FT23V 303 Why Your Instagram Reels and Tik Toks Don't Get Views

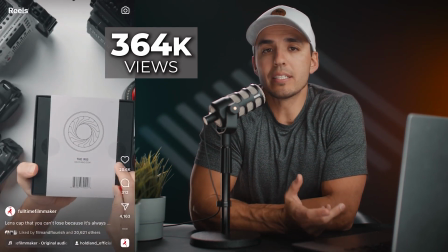[4:07]
My most viewed unboxing video was surprisingly this lens cap because not only was it new,
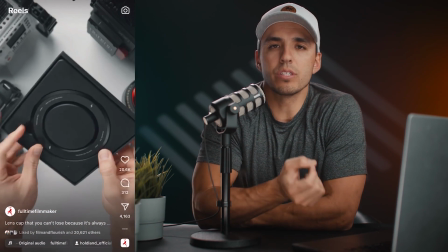[4:13]
but it was unique, interesting, novel, and unusual.
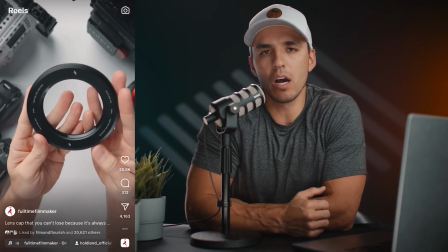[4:16]
So the goal when creating any content, Instagram and TikTok content included, is to try and check off all 3 of these boxes.
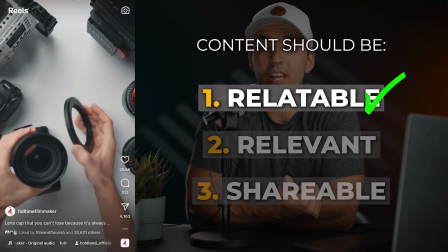[4:23]
This video of mine was relatable because unboxing products is a relatable activity and camera gear is relatable to my specific audience.
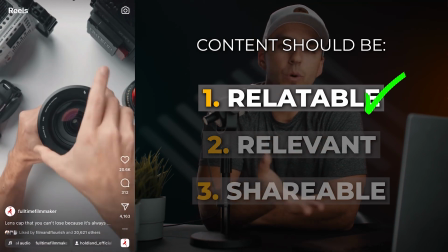[4:30]
And then this lens cap was new and novel, so it was relevant.
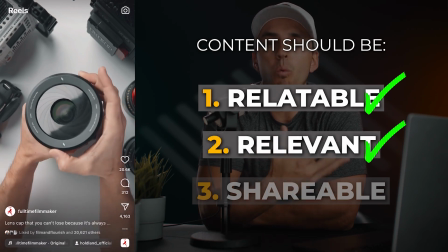[4:33]
And then because it was unique and different, it had a wow or shock factor, which made it shareable. Now, one question I'll answer here is, how similar do each of your reels need to be style-wise?
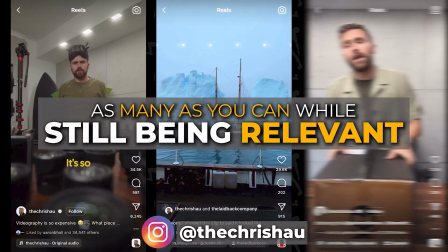[4:44]
And my answer is, you can do as many styles as you can while still being relevant to your audience.
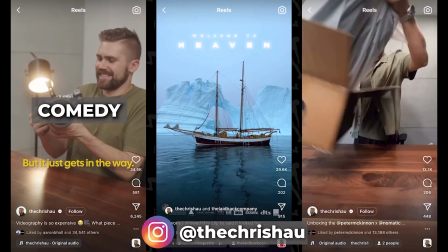[4:50]
If you can do some comedy sketches, crazy cool cinematic montages,
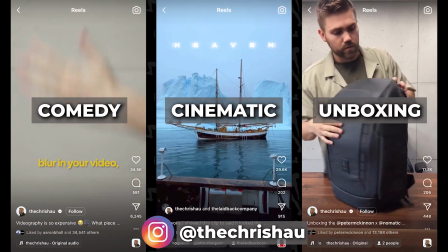[4:54]
and unboxing videos and tutorials while still making them all relevant to your audience of filmmakers, then you should. And I would recommend having a variety of styles of content so you don't pigeonhole yourself into only being able to do one type of video.
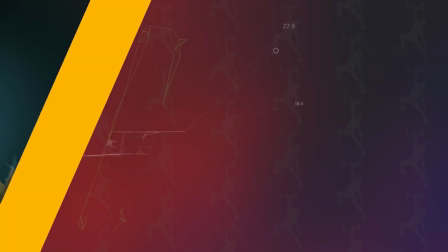[5:07]
Just make sure that they remain relevant to your audience. Well, let's move on to our next tip, and that is keep it concise. A big question I get asked on this topic is how long should my reels be? And vaguely the answer is as long as you can keep someone's attention for.
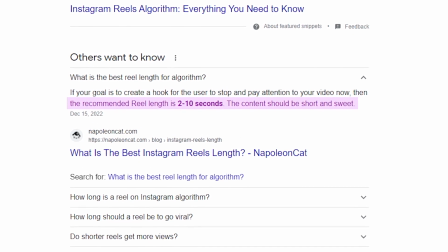[5:21]
Generally, the algorithms will favor shorter content like 5 to 10 seconds, but that doesn't mean longer form content can't be shareable. I recently started a new faith-based account called True Millennials, and even though most of my reels aren't concise at all, one of my 4-minute reels got over 300,000 views, and I just barely started this account.
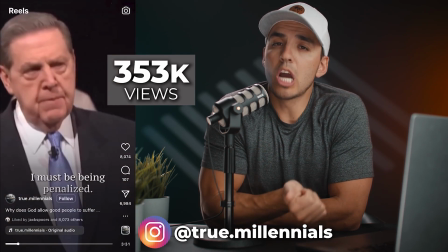[5:40]
So that shows you a couple of things.
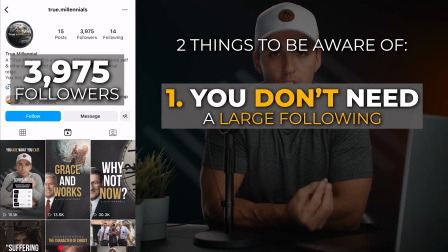[5:41]
That 1, you don't need a large following to catch hold of Instagram or TikTok's algorithms, but 2, it also shows you that length doesn't necessarily matter.
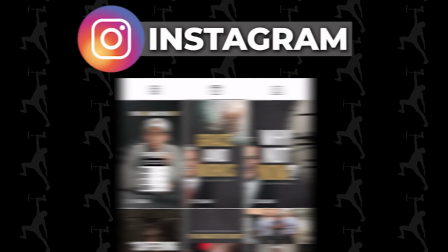[5:50]
Instagram specifically has a 90-second limit on their reels,
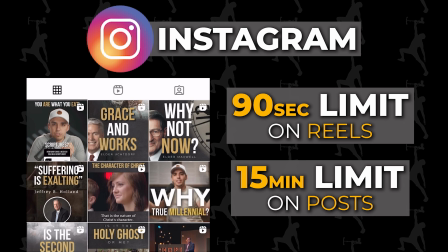[5:53]
but they recently changed posts that can be up to 15 minutes long to also show up in the reel feeds, even if it's longer than 90 seconds. So even if it's longer than 90 seconds, it still has the same shareability as a reel.
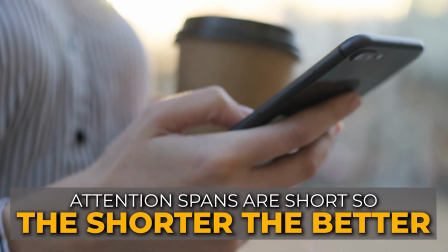[6:06]
That having been said, our attention spans are short, so generally speaking, the shorter the better.
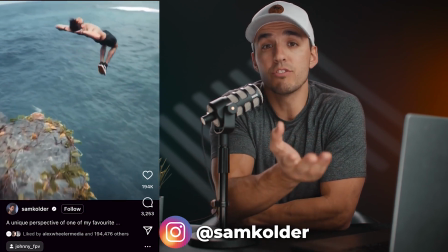[6:11]
Sam Colder could have made a cinematic intro to his cliff jumping shot, but by instantly getting to the good part, I think it increased the amount of people willing to watch and share, and that brings me to our next tip,
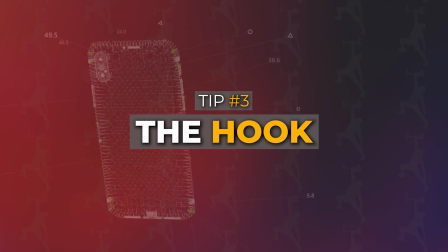[6:23]
the hook. The first 3 seconds is the most important part of your video.
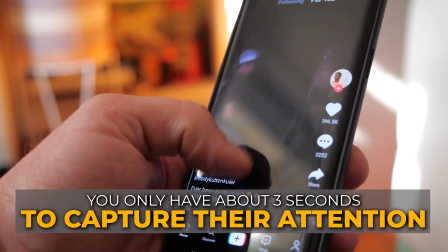[6:28]
As people are scrolling through Instagram or TikTok, you have about 3 seconds to capture their attention to hook them into watching the rest.
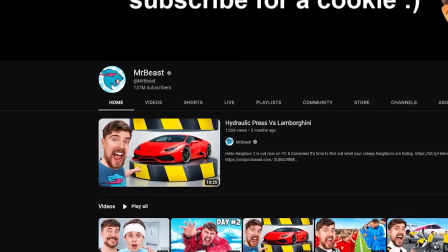[6:36]
Mr. Beast is one of the masters at creating engaging hooks.
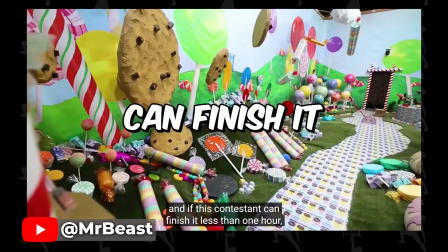[6:39]
His primary way of doing this is by posing a relatable question right out of the gates or giving a quick summary of what the video is about right at the beginning.
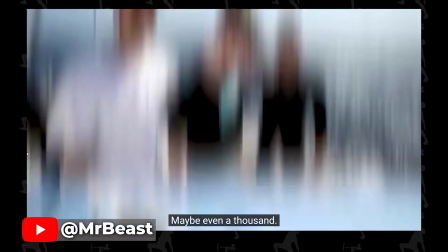[6:47]
Again, if your question isn't relatable or content isn't relatable, then it won't matter if you give a quick summary.
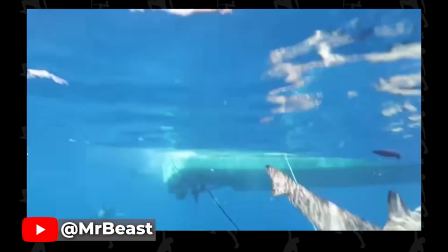[6:52]
If you're telling them about something that they're not interested in, they still won't watch.
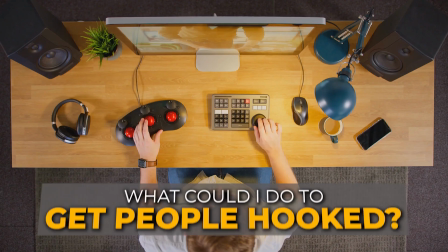[6:56]
But as you're brainstorming content and as you're in the editing room, think, what can I do in the first few seconds of this video to get people hooked?
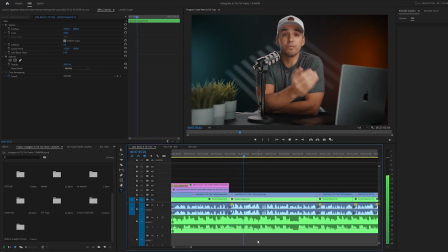[7:04]
I did that with this video you're watching right now.
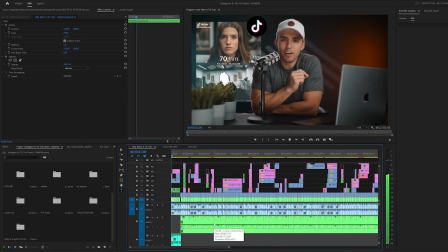[7:06]
I picked out what I felt was the most shocking, most engaging part of this video, and I put a little teaser at the beginning to hook you in to get you interested in learning more.
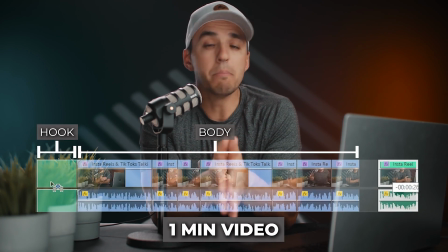[7:14]
So if you have a 1-minute video, for example, I'd put the most engaging clip, my most shocking moment, or the most relatable clip at the very beginning.
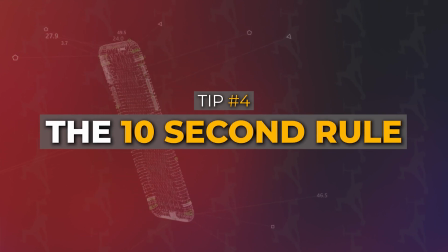[7:22]
But moving on to our next tip, and that is the 10-second rule. Originally, I made this rule up about 7 years ago. Since then, attention spans have diminished, so we'll update it and call it the 5-second rule. But basically what it means is don't let more than 5 seconds go by without changing visually what your audience is looking at. The first step is to hook their attention. The second step is to retain their attention throughout the whole video. This can be done through captions or on-screen text, or it can be done with changing camera angles or punching in on the existing angle.
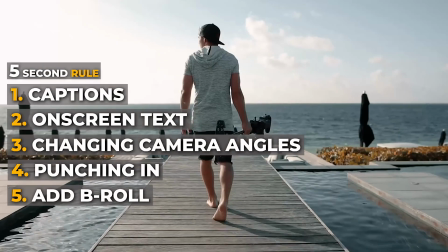[7:52]
But probably the most engaging option is to add B-roll or video clips that visually show what you're audibly hearing. This tip is more relevant to talking heads like this, but the rule applies to any kind of edit.
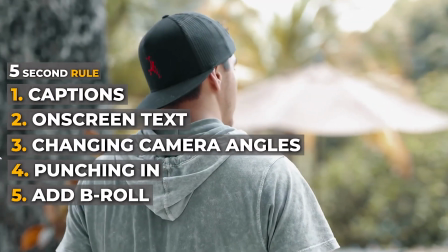[8:03]
Now, ideally, you have your own B-roll that you've shot, but if you don't have any B-roll of the subject matter at hand, then just use some stock footage.